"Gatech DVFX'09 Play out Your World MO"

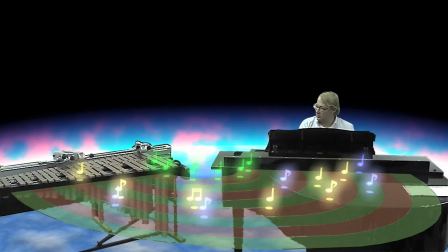1s
Welcome to the making of Play Out Your Future.
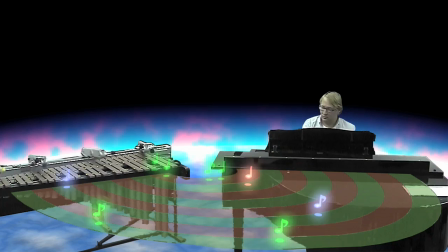5s
We decided early on to create a rock band style commercial featuring Shimon, a musical improvising robot.
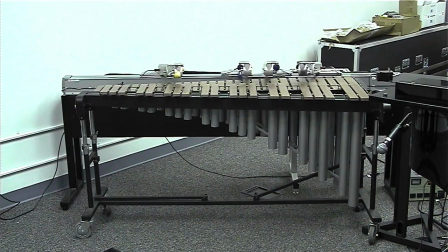14s
We started by filming the raw footage of Shimon and Guy Hoffman playing a series of call-and-response musical phrases,
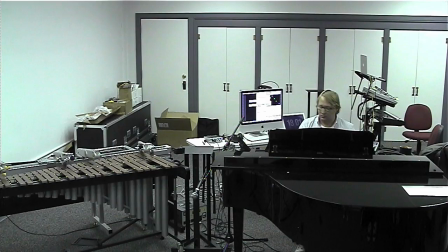22s
and then playing together in unison.
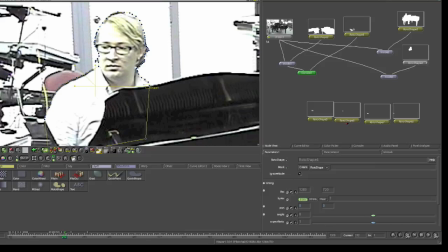27s
We used rotoscoping for each of the three major parts of the video, where Guy plays by himself,
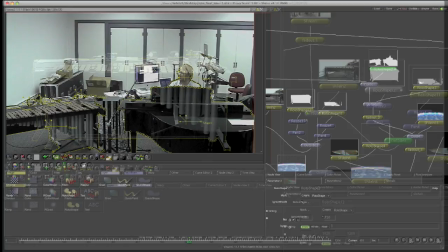34s
where Shimon plays by itself, and then when Guy and Shimon play together.
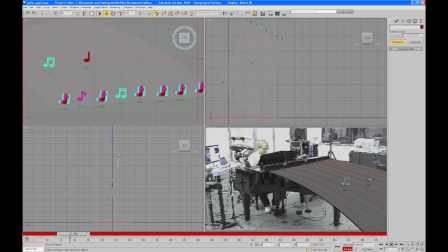41s
We used keyframed rotoscoping to deal with the movements of Guy and Shimon during the video.
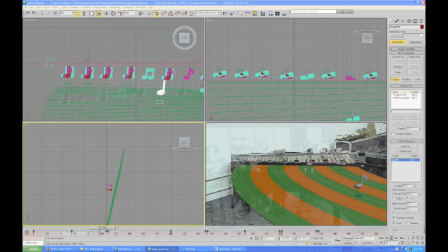47s
We used 3D Studio Max to model the notes that flow from the piano to the marimba and back.
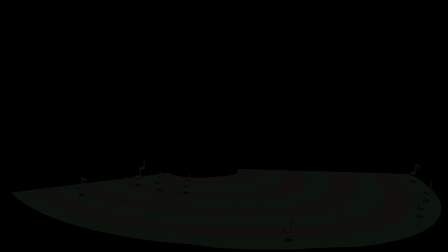53s
We then constructed an animated path to connect the two. Finally, we used keyframe animation to move the notes along the path.
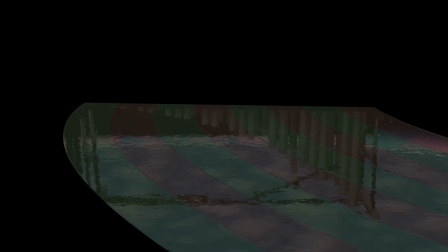63s
We made the path transparent to further capture the essence of Rock Band and Guitar Hero.
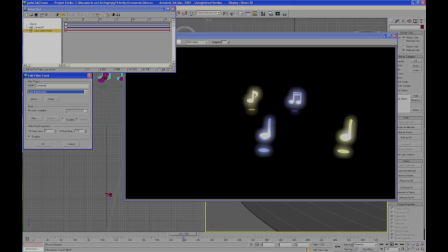69s
We used 3D Studio Max's video post to give the notes a luminous appearance.
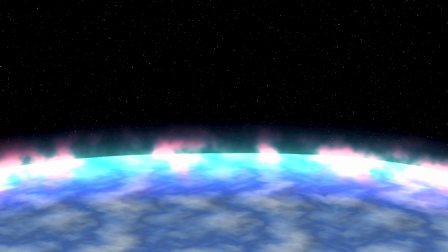75s
We built a cylindrical stage and mapped a futuristic texture to it to replace the music lab with a cooler background.
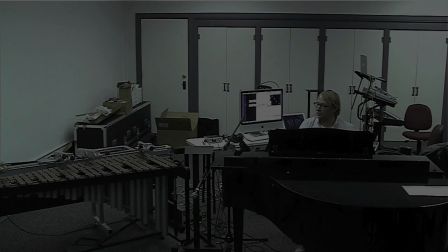82s
We then used Shake to composite the different parts of the video, from the rotoscope section to the animation, to the post-production.
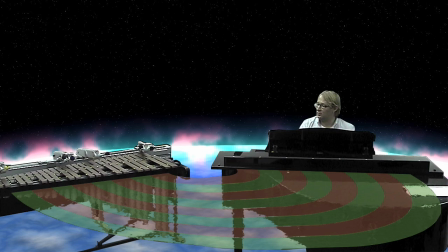91s
Lastly, we constructed the video in layers to get our final composition.